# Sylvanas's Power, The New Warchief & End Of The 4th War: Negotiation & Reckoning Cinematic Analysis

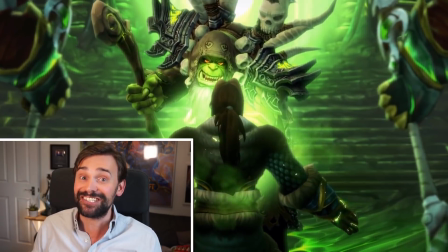And look, no spoilers, okay, but we know how it worked out for Varian after he finished his letter to Anduin at the Broken Shore, and also, weirdly, lost his shoulder pads.
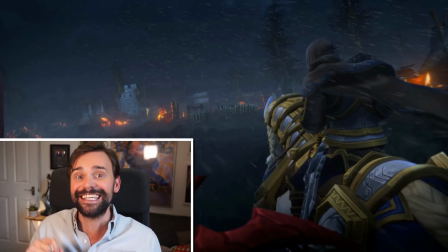Anyway, I'm sorry, this intro bit is a bit long, but you know one of my especially geeky kinks is that when a location in one of these in-game cinematics pops up, I like to try and work out exactly where in the game the assets are taken from. I like to know these things because I'm basically a tragic human being, and this is clearly Dustwallow Marsh.
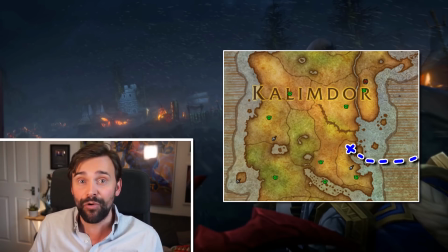It would make sense that Anduin and co would arrive in Kalimdor via the remains of Theramore, and it's kind of on the way for the Horde forces making their way from Mulgore too.
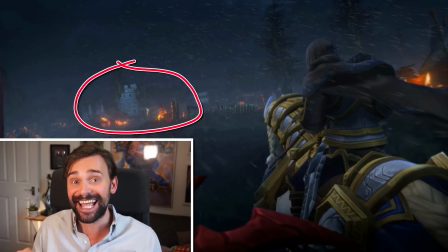And I think this particular tower is North Point Tower,
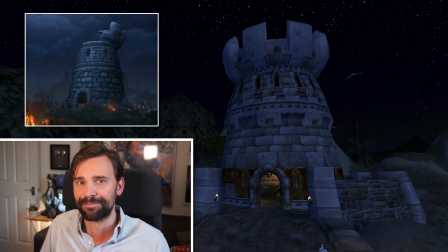after taking a bit of a recent battering and cleared of its pesky Alliance inhabitants and the surrounding trees.
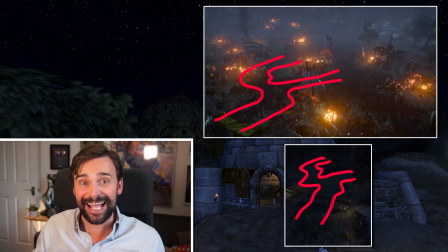The view from the window that we see later has the same pattern of marsh going through it, and the cobbled road is also the same.
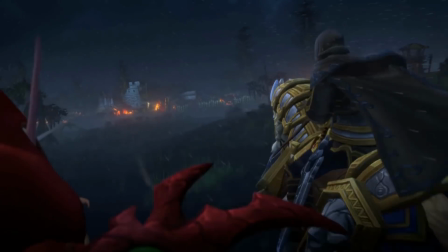Just thought you'd like to know that, and it took me about an hour to find, so yeah, hope it was interesting.
And day by day, her power grows.
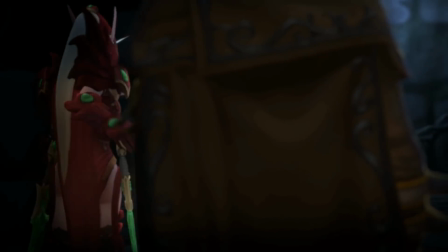If our world is to survive, we must strike while we still can.
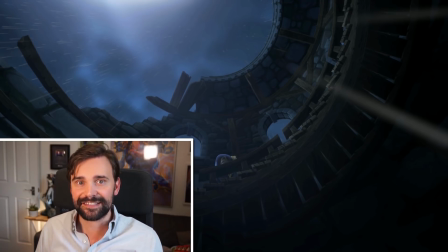And as Saurfang continues his voiceover, talking sadly about Sylvanas' growing power and how they will need to work together,
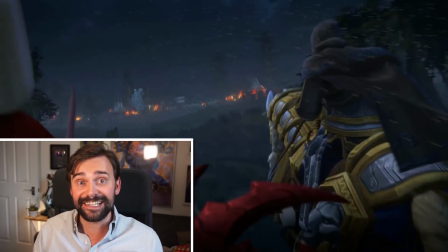Saurfang's musical theme is played underneath, in first elongated and then minor notes to add to the tension as Bane and Jaina,
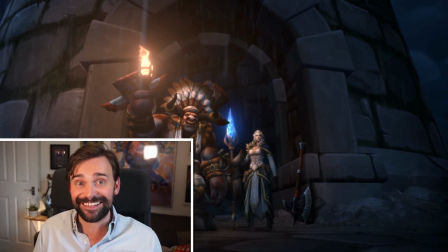bathed in the red and blue of the two factions, stand side by side and welcome the king as a united front, the axe resting unheld on the wall to show the peace that exists in this place between the two warring factions.
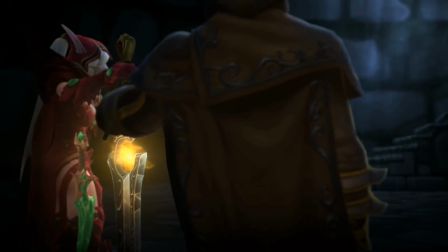And Anduin follows suit, handing his own weapon to Valeera, who, by the way, is outrageously hot in this cinematic with her new model, obviously, but don't worry, because I'm not going to bang on about that,
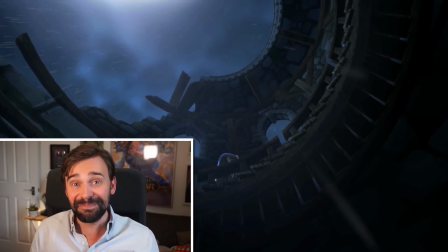and making his way up the roofless, unprotected tower to make his rendezvous.
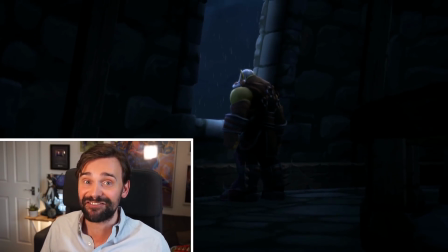And as always, we are introduced to a major character in one of these cinematics from behind.
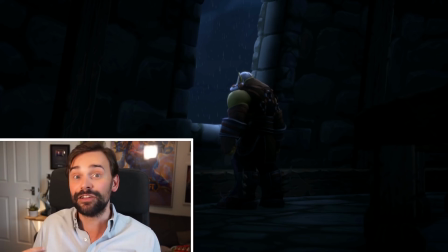But whereas Anduin's first encounter in one of these cinematics with Saurfang in Lost Honor gave us our first glimpses of the orc appearing like a savage, caged beast, here he is, still, pensive, dignified,
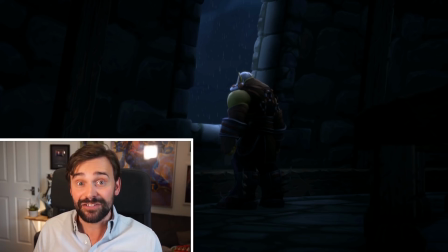lost in thought. The relationship between these two has changed immeasurably, despite this being the first time they've met since the Stockades.
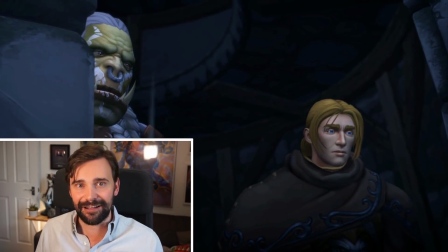And as Anduin takes his place beside Saurfang and looks down on the gathered rebel boy forces,
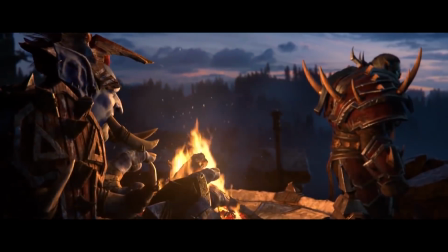we are reminded of Old Soldier and how Zekhan joins the veteran orc
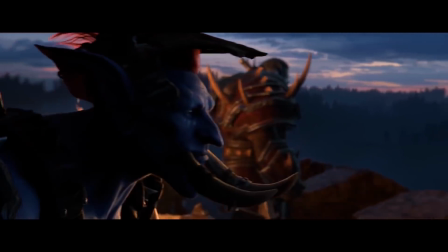in looking out at the fires of the opposing forces in the crisp early dawn.
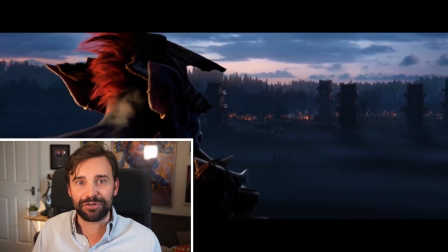How long ago that seems, how strong and proud both armies were back then at the beginning of the war,
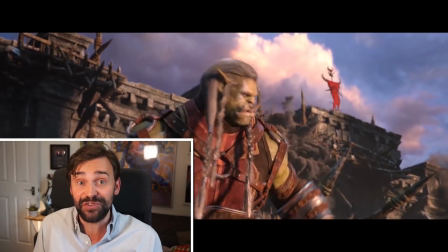how strong and tall the walls of Lordaeron stood in comparison to this crumbling tower.
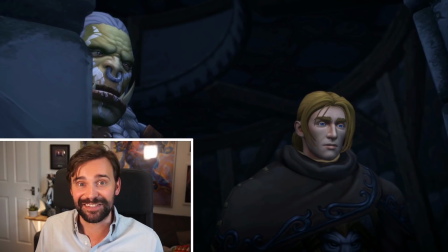How much has changed since this war began.
So few.
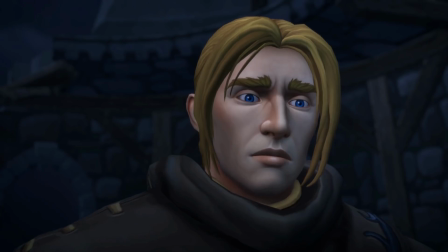How many can you provide? Enough for one final assault.
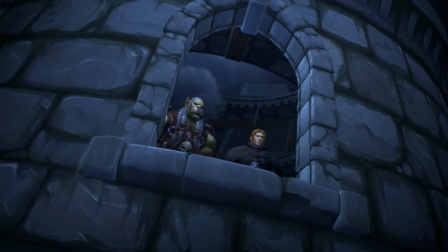If that fails, we're done.
And as the two leaders talk, they barely look at each other.
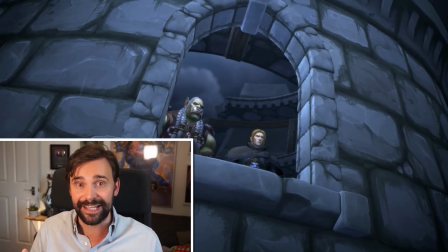Their minds are clearly completely focused on the daunting task ahead, the serious lack of numbers that they have to win this fight with.
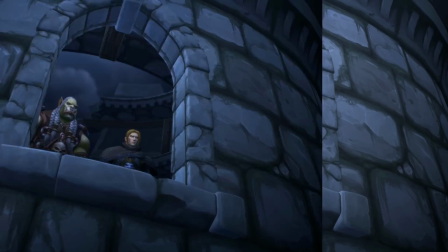Until Anduin fixes Saurfang with a steady gaze, because he has a very important question.
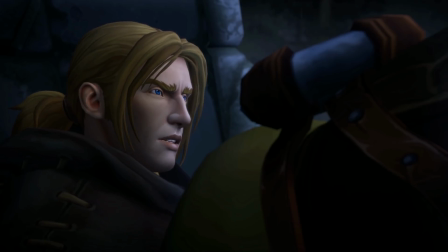What kind of Warchief will you be?
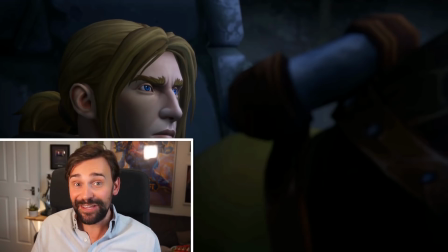To me, this is a lot like the England scene in Macbeth, where the old soldier Macduff asks the same of the Prince Malcolm. The fact that here the roles are reversed and it's the younger character asking someone 3 times his age helps show the maturity and confidence that Anduin has found throughout this campaign.
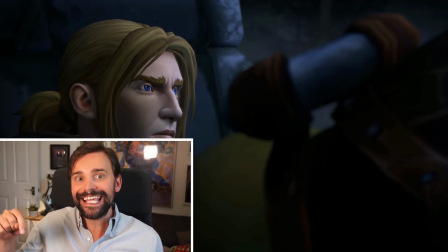Something we see quite a lot of, and he holds that stare. This isn't small talk, he demands an answer, and Saurfang could give the wrong answer. And in fact, Saurfang's answer is somewhat unexpected.
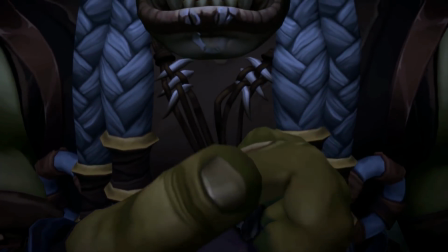The Horde I joined was birthed in blood, tainted by corruption.